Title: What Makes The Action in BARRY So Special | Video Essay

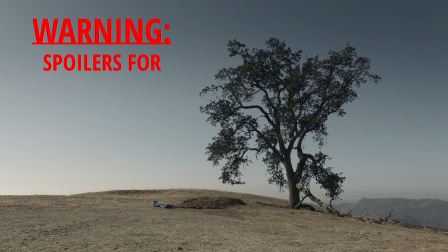Hello, Pretentious Writer here, and this is a video about...
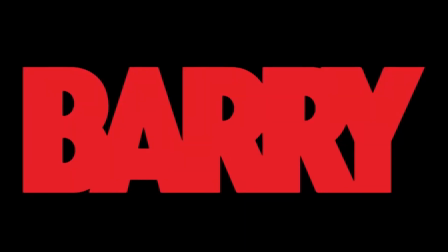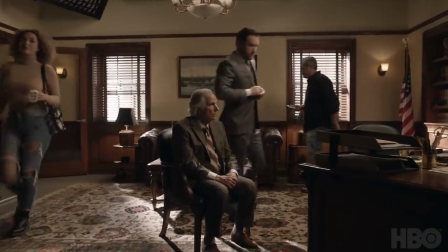Because third season just ended and fuck me this was a wild ride. One that I'm still recovering from.
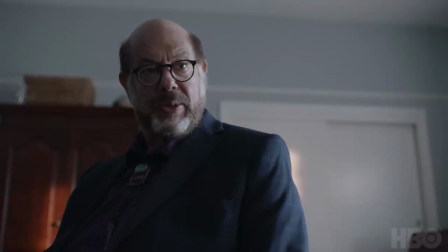It's kind of baffling to me how the show just kept improving from season to season.
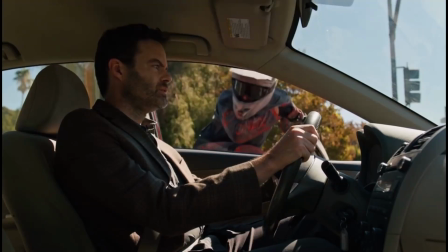And I don't think there's anything in television right now that manages to balance comedy and drama so effectively as Barry.
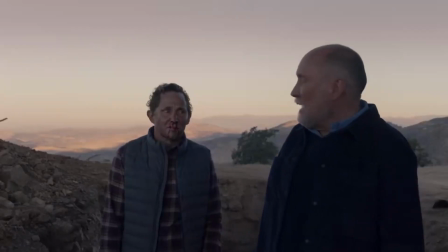Now for this video, I kept thinking about all sorts of themes to dissect and talk about. Should I mention the amazing and insane character arcs?
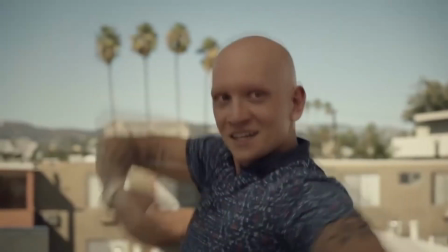What this show has to say about violence, trauma and redemption? Or maybe I could talk about the incredible and tight script writing at display,
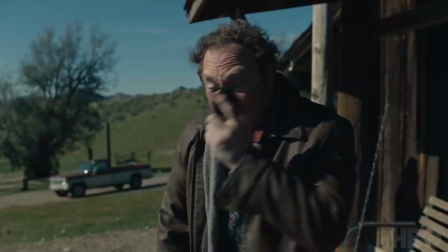the constructions of plotlines and how this show packs so much in a single half hour episode.
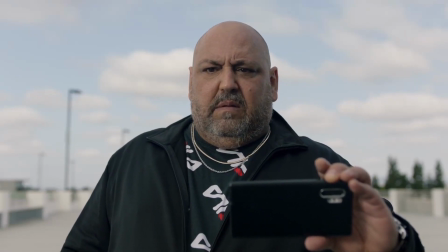Suffice to say, there's a lot of stuff I could praise about this show. This video could clock in way past an hour.
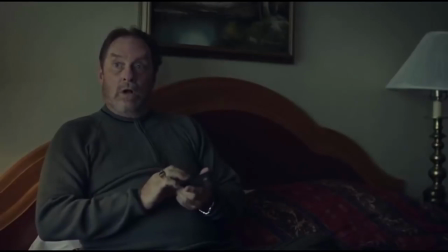But there's one thing that I keep coming back to. Now, here's a little secret of mine.
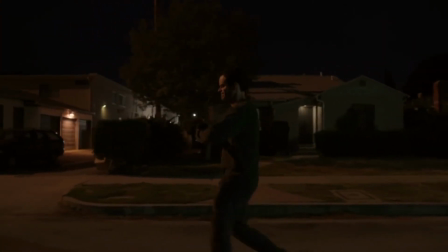Do you know what was the scene, the moment that Barry truly got me,
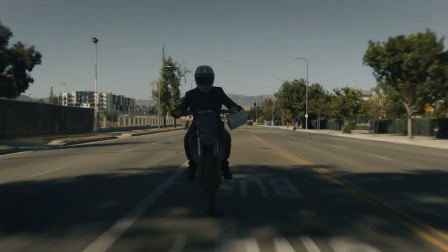that made me go, holy shit that was insane, and suddenly I was fully on board, completely invested in the show?
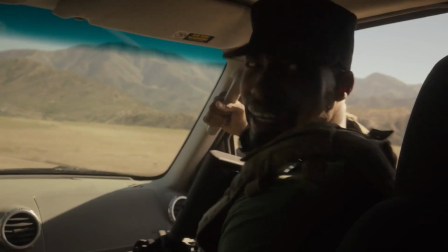It was this sequence from season 1.
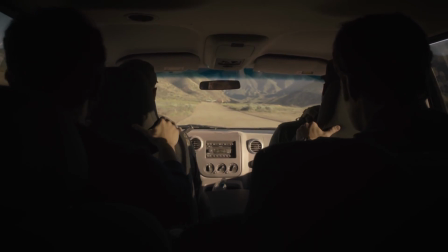There is barely a thing going on here. Bullets flying, the truck rolls over and then is the end of the episode.
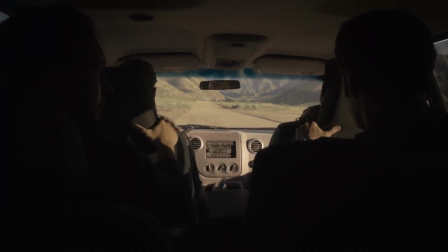But the way it is constructed and executed, from the unique camera position, amazing sound design of Barry's screen disappearing,
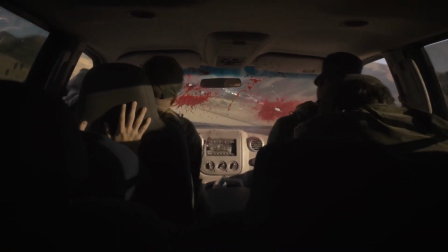to the rifle shots piercing the windshield, the way it rolls over and cuts to black just as the truck is about to spin around.
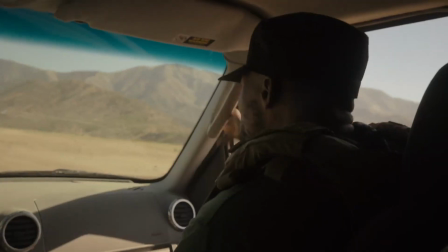There's something so brutal, unique and realistic about this sequence that just... gets me.
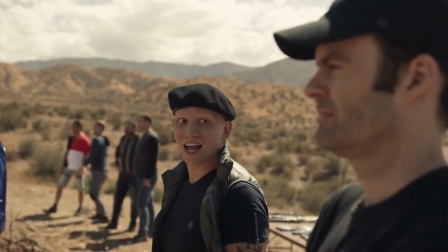And the same feeling that I had with Barry has happened way more than I imagined.
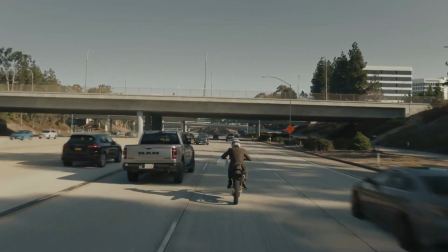The show has time and time again executed action sequences that feel unlike almost anything I've seen on TV.
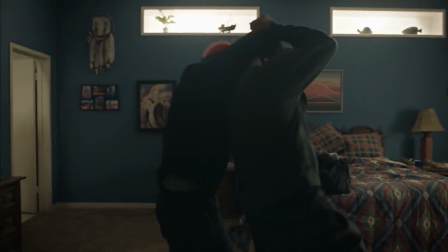From Barry and Roni's crazy fight in season 2, to the bike chase now in season 3,
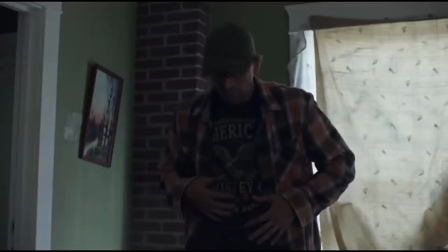they have repeatedly blown everyone's minds, with those same three words that I singled out, brutal, unique and realistic,
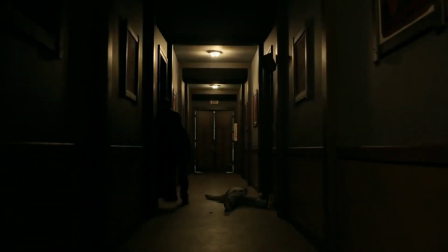being in my opinion, the perfect description of them all. With all that set up, my question is… how?
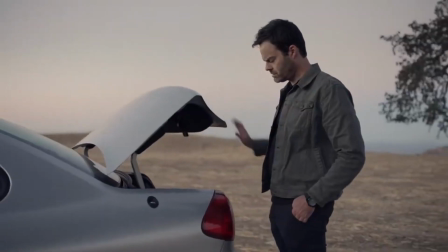How does Bill Hader, Alec Berg and the entire Barry team do it? What goes through their minds and why these explosions of action work so well the way they do.
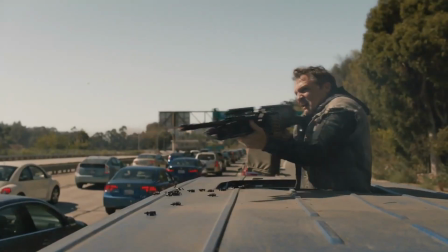And after a lot of thought, research, hearing them talk about these scenes and what went through their execution, I managed to break them down into 4 points.
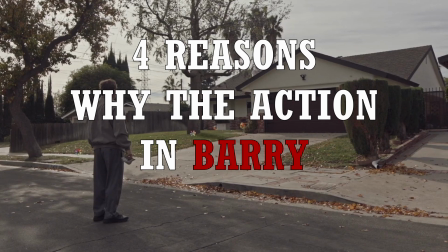The 4 reasons that possibly explain why Barry's action is so unique and special.
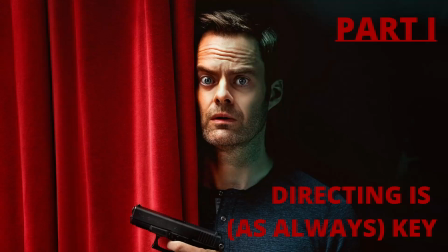Let's do this.
If I suck balls, you are king of suck balls, Mountain! Shut the fuck up! AHHHHH!
Okay, this is an obvious one.
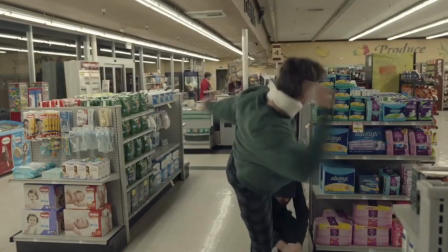An action scene is composed of so many moving parts, but none of them really matter if the camera work behind it isn't highlighting all these elements.
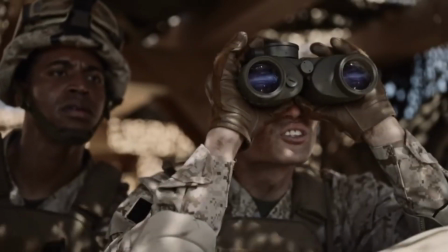Which is not the case with Barry, because not only the action is directed with so much precision and value,
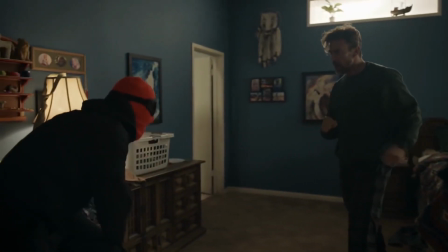every shot packing one heck of a punch, but it also has one big element that differentiates it from basically a lot of stuff out there,
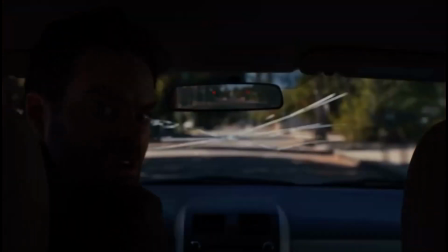which is the camera placement. Pay attention, look at the most memorable scenes.
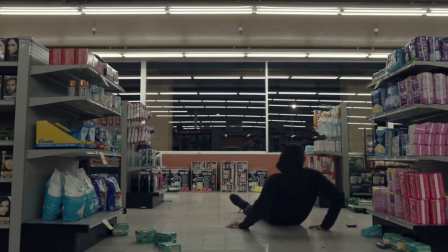Going against the grain from most of what you've seen in Hollywood, Barry usually keeps a big frame,
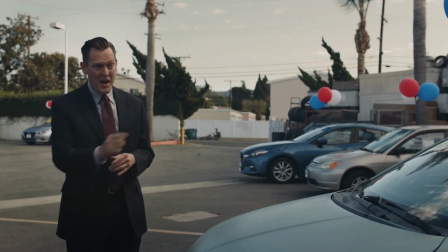shots wide enough that lets you see the action play out in real time. time, but not wide enough that makes you feel distant.
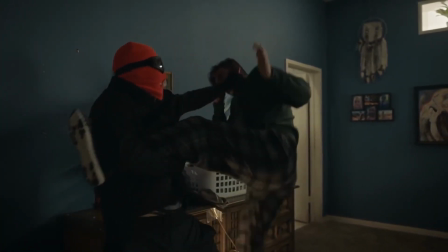You watch Barry and Roni fight, the camera keeps track of them but stays in place, immovable, even when they fall out of frame.
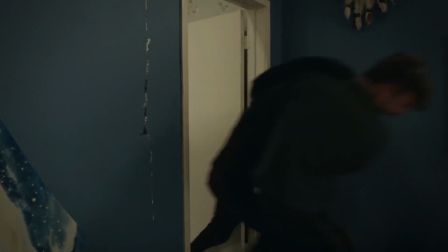And yet you're completely unraptured by it all, just waiting for them to come back.
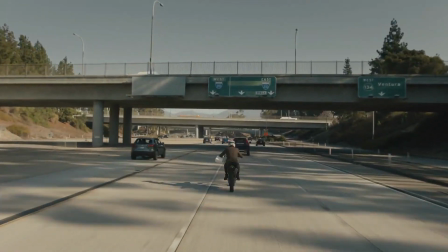Or the bike sequence, where the framing doesn't change, what changes is the chaos surrounding Barry as he tries to just… not get run over by other cars.
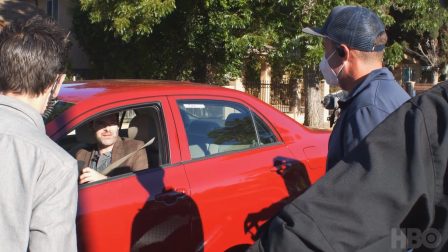Bill Hader himself, when going into detail in IndieWire's podcast about the bike chase specifically, gives an explanation that, in my humble opinion, truly captures the essence of the show's direction.
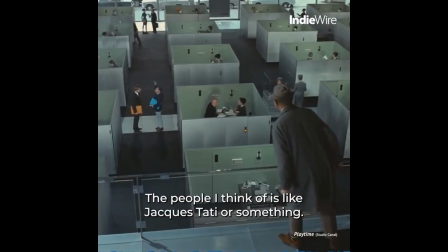The people I think of as like Jacques Takti or something,
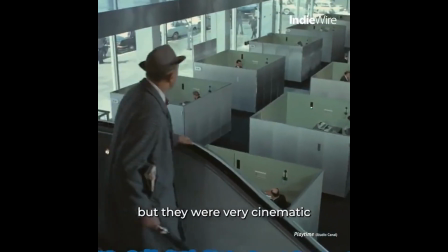that feeling of watching those things that were funny but they were very cinematic and there was something very distant about them.